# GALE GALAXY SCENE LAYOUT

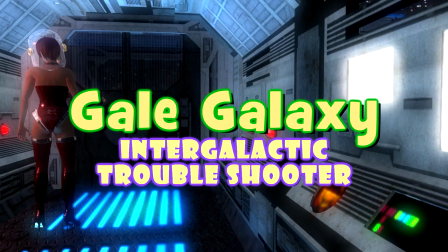Intruder alert. Intruder alert.
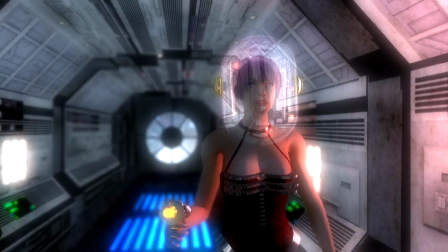Intruder alert. Intruder alert. I guess I'll need an old-fashioned key.
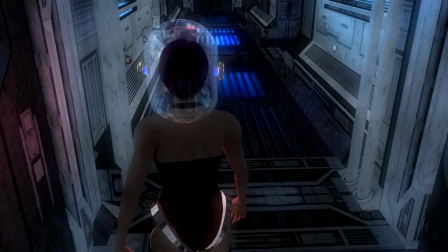Intruder alert. Intruder alert. Detection lock. Stop.
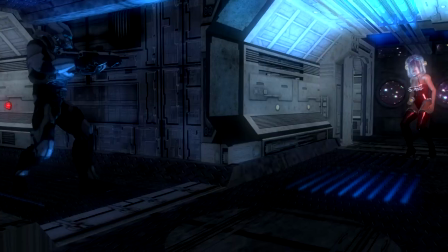Well, looks like they are planning a little party for me. Intruder alert.
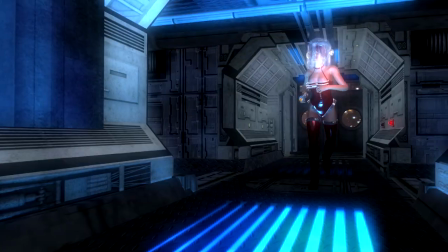Intruder alert. Looks like it's going to be easier than I thought. But then again, better not overstay my welcome.
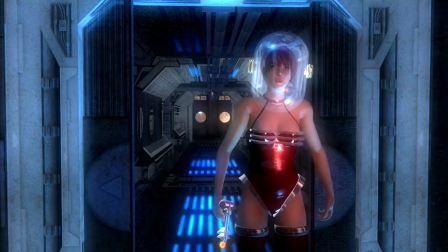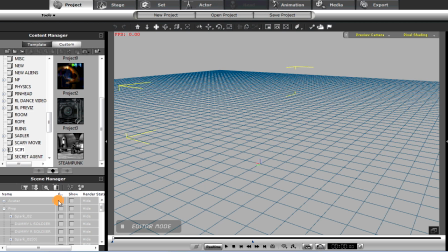Okay, let's take a look at how this scene was roughly laid out in iClone 5. These techniques, once again, will work, I think, just fine in iClone 6. So here are the avatars and their positions.
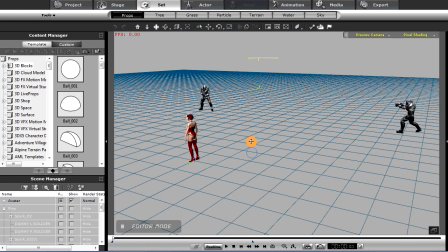And now we'll just start adding the set as I constructed it.
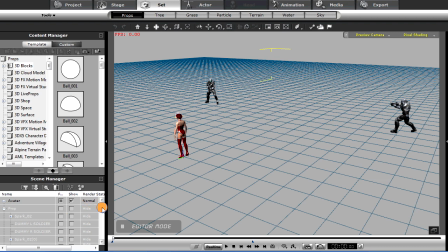I've attached a lot of the set pieces to some dummy objects, so maybe it'll make it easier to bring them up, like the floor here.
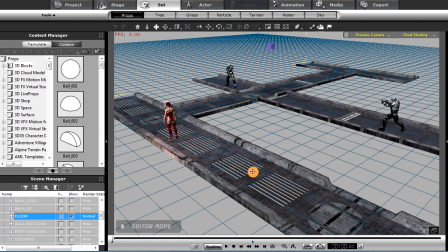And there we go. There's all the floor pieces. Now these pieces were once again done in SketchUp, and very simple objects,
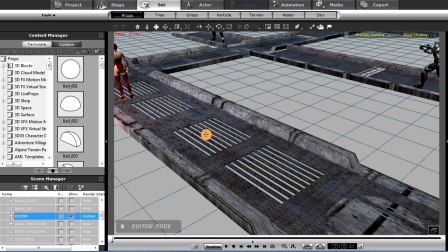and I gave them a little louver there so light could shine up and cast shadows, kind of the effect I wanted.
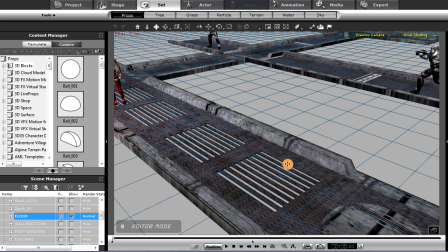And then I gave them simple textures, as you can see there.
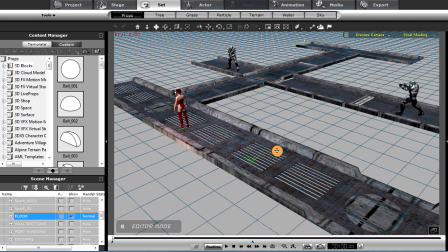Let's go on and take a look at some other pieces and parts that went together.
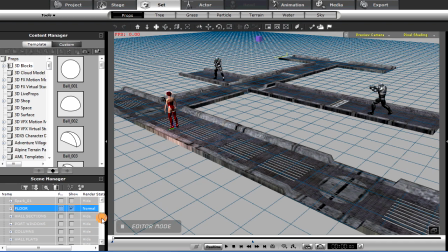Let's take a look at, let's go down here.
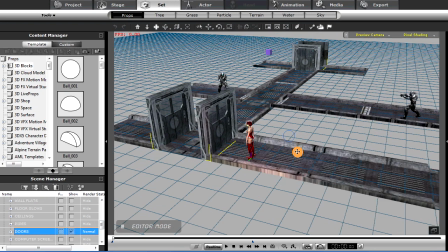And here are the doors. We talked about the doors in a previous little walkthrough tutorial, and here they are.
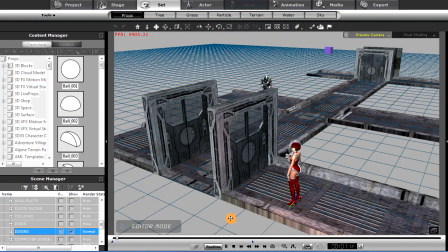And we'll go ahead and play it here. And let's go ahead and fast forward a little bit. You can see the light starting to come up there. And that door, of course, opens like we described in the previous tutorial, like so.
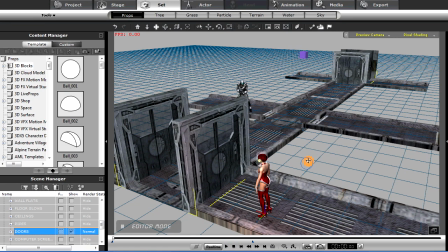So we've got our door pieces there. We've arranged those where we want them. And let's go ahead and look at some other odds and ends.
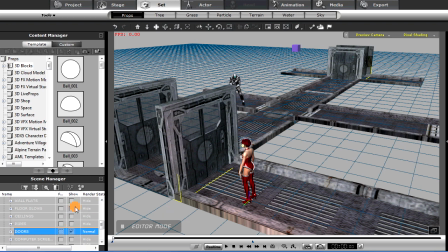One thing that I wanted to have through the floor, as I said, we talked about the light.
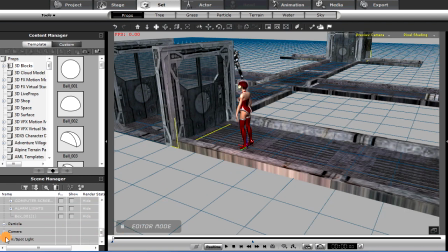I put one of my spotlights right here.
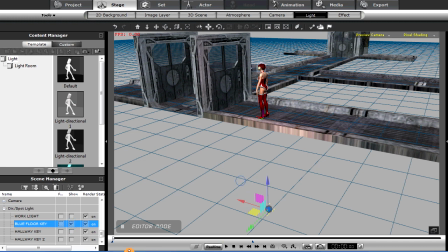This light down below, let's turn it on there. This light is moving around as Gale moves around. That light's going to move, cast shadows up through the grating in the floor. I also wanted a little more business going on under the floor, and also over the floor.
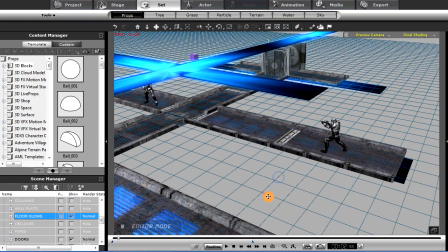I added what we call a little glow, and these were just simple polygons that I attached an animation to.
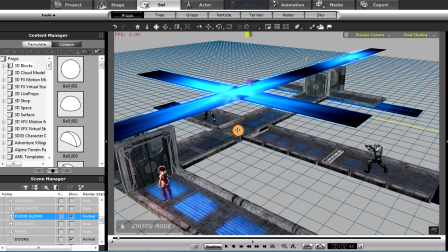Have them below the floor here and above the floor and the ceiling, so they kind of shine through that grating that I created.
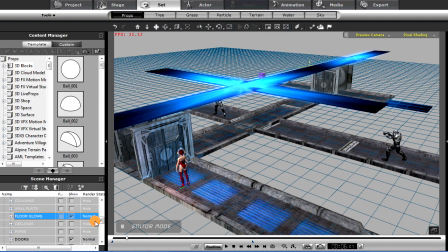And we'll see here, I've got the ceiling right here.
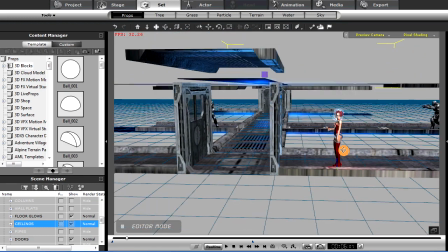Didn't need the ceiling going everywhere exactly, so I created that ceiling, and it's basically just the floor flipped around upside down.
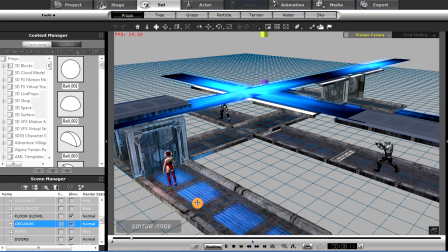But there's an animated texture on that, so the underneath the floor there's this moving color,
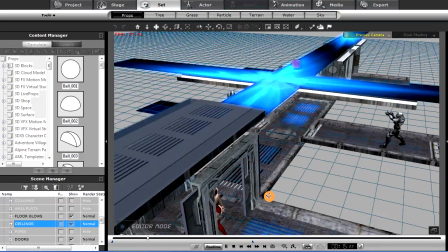which I just wanted a little more interest going on there, so I added those objects there.
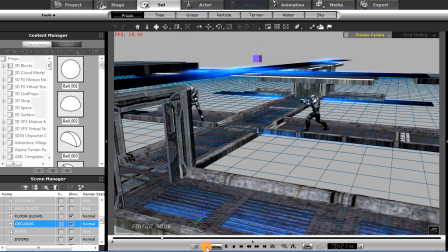So let's take a look now at something else here.
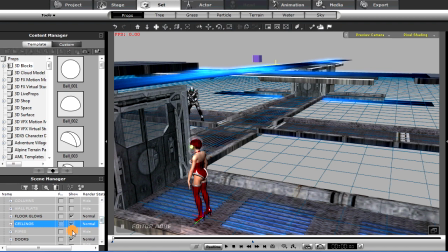Let's see here, we've got some pipes.
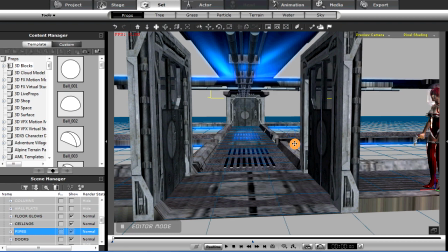Added some piping parts to make a little more interest in the hallway, a little more business going on there.
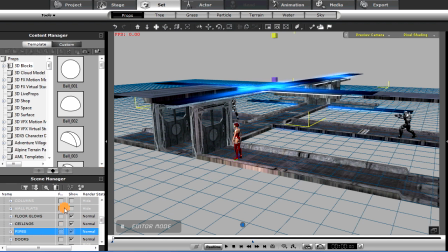And let's keep going. I created some walls. Now I had two different kinds of wall segments here.
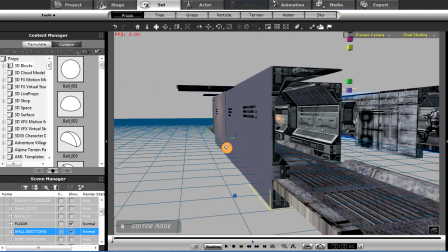I created once again these segments in SketchUp, gave them textures,
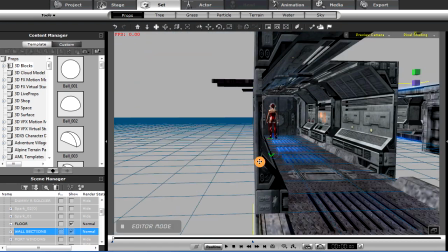and created the very simple objects. And as you can see, there's no texture really.
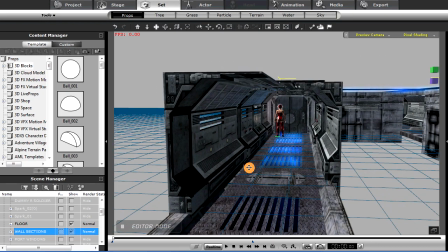I applied on the other side since I didn't see it. Don't texture it.
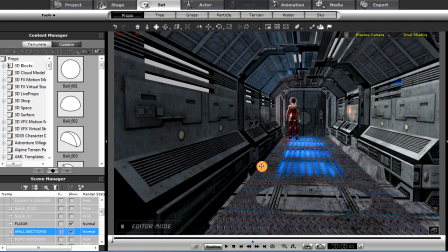Saves you some resources there.